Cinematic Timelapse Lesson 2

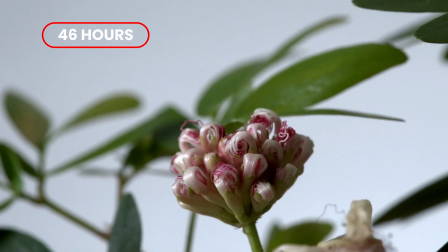Plants are probably the most difficult to time-lapse just because there's so much planning and so much understanding of how the plant is going to move,
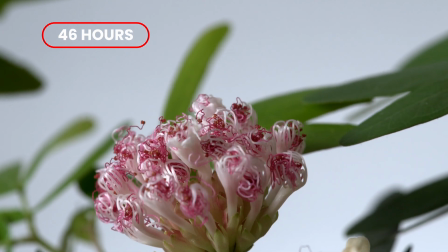where it's going to end up, and there's a lot of unforeseen variables because plants basically could grow and do anything at any point.
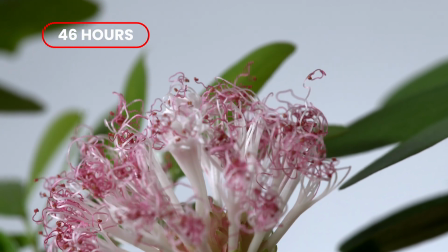You really have to make sure that you have all of your things set up in accordance and that you've done your research.
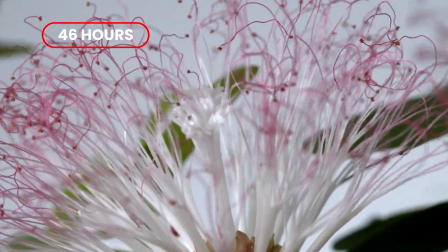One thing with shooting plants is you have to anticipate just how long it's going to shoot. And you could be shooting anywhere from 20 days to 150 days to even 300 days,
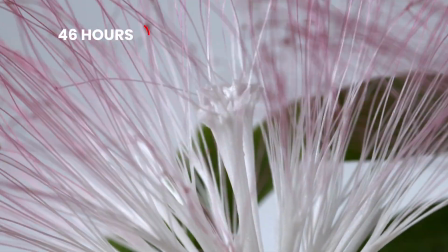depending on what it is you want to capture inside that plant's life cycle. You also have to think about lighting, watering, and all of the other things that are going to affect the end scene. So when it comes to plant time-lapse photography, that's definitely the most difficult to shoot, and quite honestly is a niche within itself.
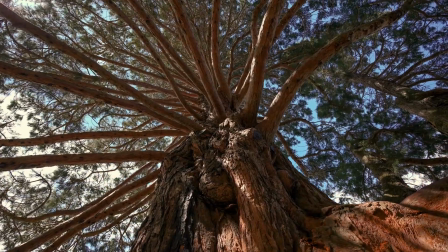Now, the last thing you can do for time-lapsing is adding motion.
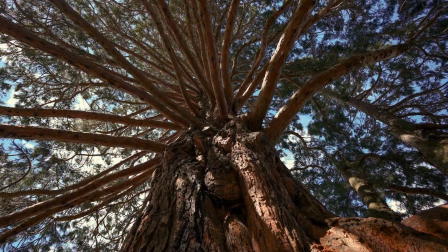And through this, you'd be using a motion control device, something like a 3-axis or a 5-axis slider with a pan tilt head.
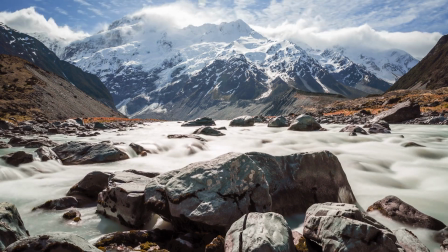And what this is going to do is it's going to amplify the motion in the scene and really take your time-lapse to another level, because not only will you be seeing advancements in your scene,
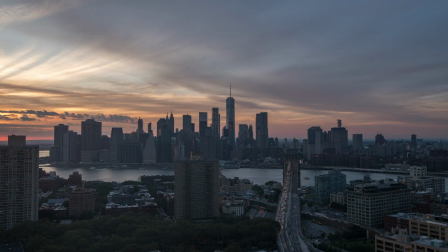whether that's a day to night or you want to showcase just a beautiful vista scene,
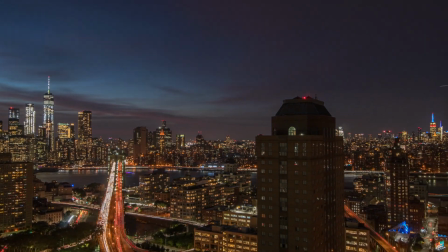adding that perspective motion into the scene really just kicks it up to a level that's more cinematic and much more robust to watch.
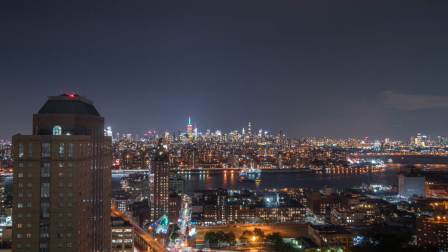And if you want to wait for part two will discuss exactly how to use motion control devices and make it so that you can become a pro at using them in the field.
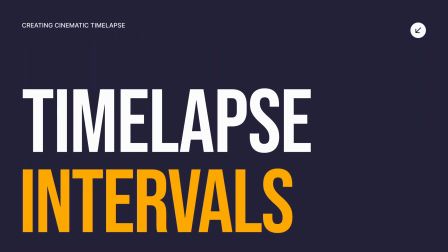Now that we've discussed the types of things that we can shoot, we need to discuss the interval, because the interval is the most important thing when it comes to time-lapse. So what is an interval? The interval is the most important aspect to time-lapse because it basically dictates when the camera is going to fire and for how long and for the duration of time. So when we choose our intervals, we really want to make sure that we're matching our intervals and our shutter speed to the same frequency. For instance, if our interval is 2 seconds, we really want to make sure our shutter speed is closer to that interval. That could be 1.2 seconds, 1.6 seconds, 1.8. It really depends on what your camera is capable of doing. But the closer that we are to that interval with our shutter speed, the better, more smoother results we're going to get when it comes to post-production.
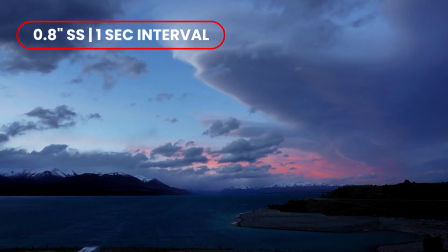The interval dictates how slowly or quickly the camera will take photos. The longer the interval, the longer the total shoot time will be.
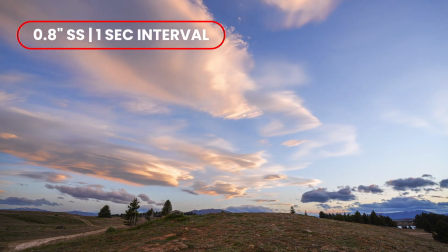The shorter the intervals, the shorter the shoot time will be. So really going into this, a 1 or 2 second interval could be great for a very nice short 15-minute, 20-minute time lapse. But if you want to go even longer than that, you could do a 4 to 5 second interval, and that could take you an hour or maybe even 2 hours to produce. So the interval is really key to creating our time lapses and creating a cinematic time lapse. So let's discuss how interval interacts with the elements. When it comes to clouds, you really want to be shooting anywhere from 1 to 2 seconds usually for fast clouds, and if they're moving slow, anywhere from 2 to 4 seconds. Now, this is all based also on your focal length. The wider lens that you're using, you're going to probably have a much faster interval,
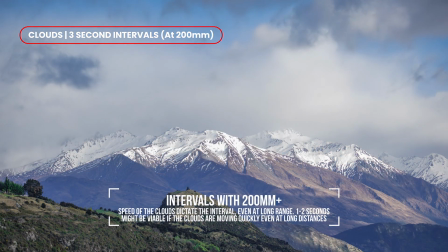and the tighter lens you're using will probably have a slower interval.
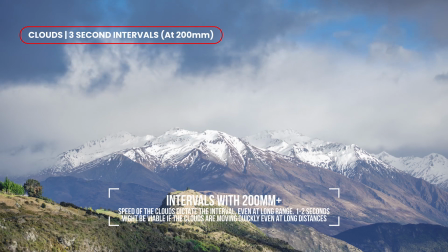If you're trying to capture clouds that are in a great distance away from you and you're shooting at, let's say, 200 millimeters, you're probably going to have an interval of anywhere from 3 to 4 seconds.
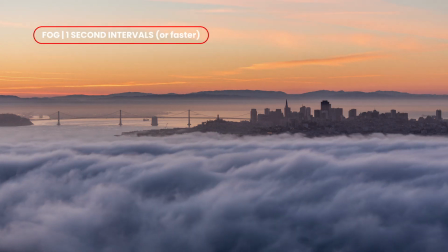When it comes to fog, though, you really want to use the fastest interval that you have, 1 second or even faster.
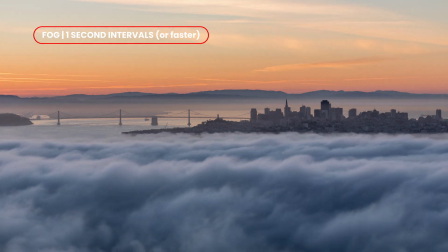If you can find an intervalometer that does half a second, that's what I would recommend, and that's what's going to create that nice buttery smooth, almost water-like effect when it comes to fog. Moving on to people or cars, you really don't want to blur people too much, and you really want to make sure people's actions are taken quickly.
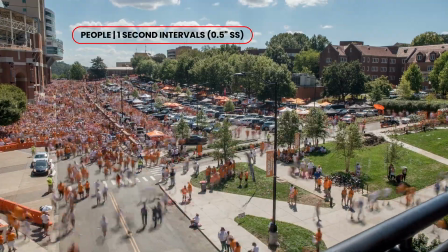So 1 second is probably your slowest that you want to go. Again, if you have the ability to do a half-second interval, that's what I would really suggest.
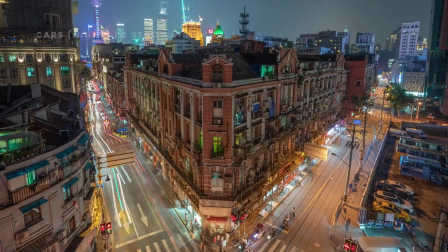And when it comes to cars, and this again just varies on what you are shooting, a 2 to 3 second interval is great,
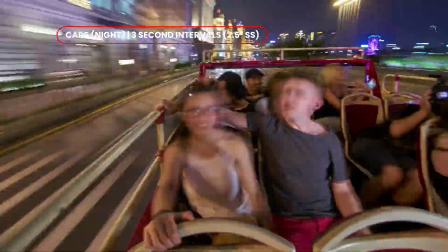especially at night, because that's what's going to create those nice long light streaks and give you a much more dynamic shot.
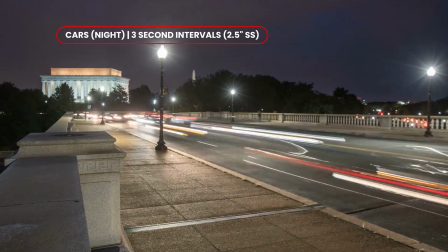If you are shooting in the daytime, though, a 1 to 2 second interval is great with a, let's say,
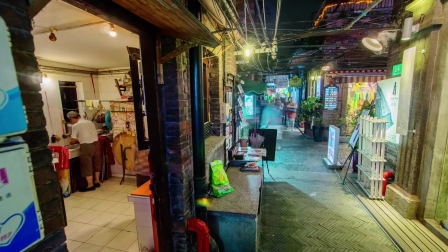a 1 to 2 second shutter speed, and that's going to give you a really beautiful cinematic feel as well.
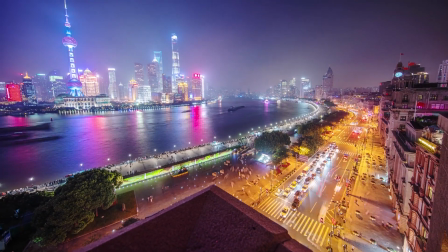And in the next chapter, we'll discuss how shutter speed actually relates to that interval and just how pivotal it is to creating those cinematic shots.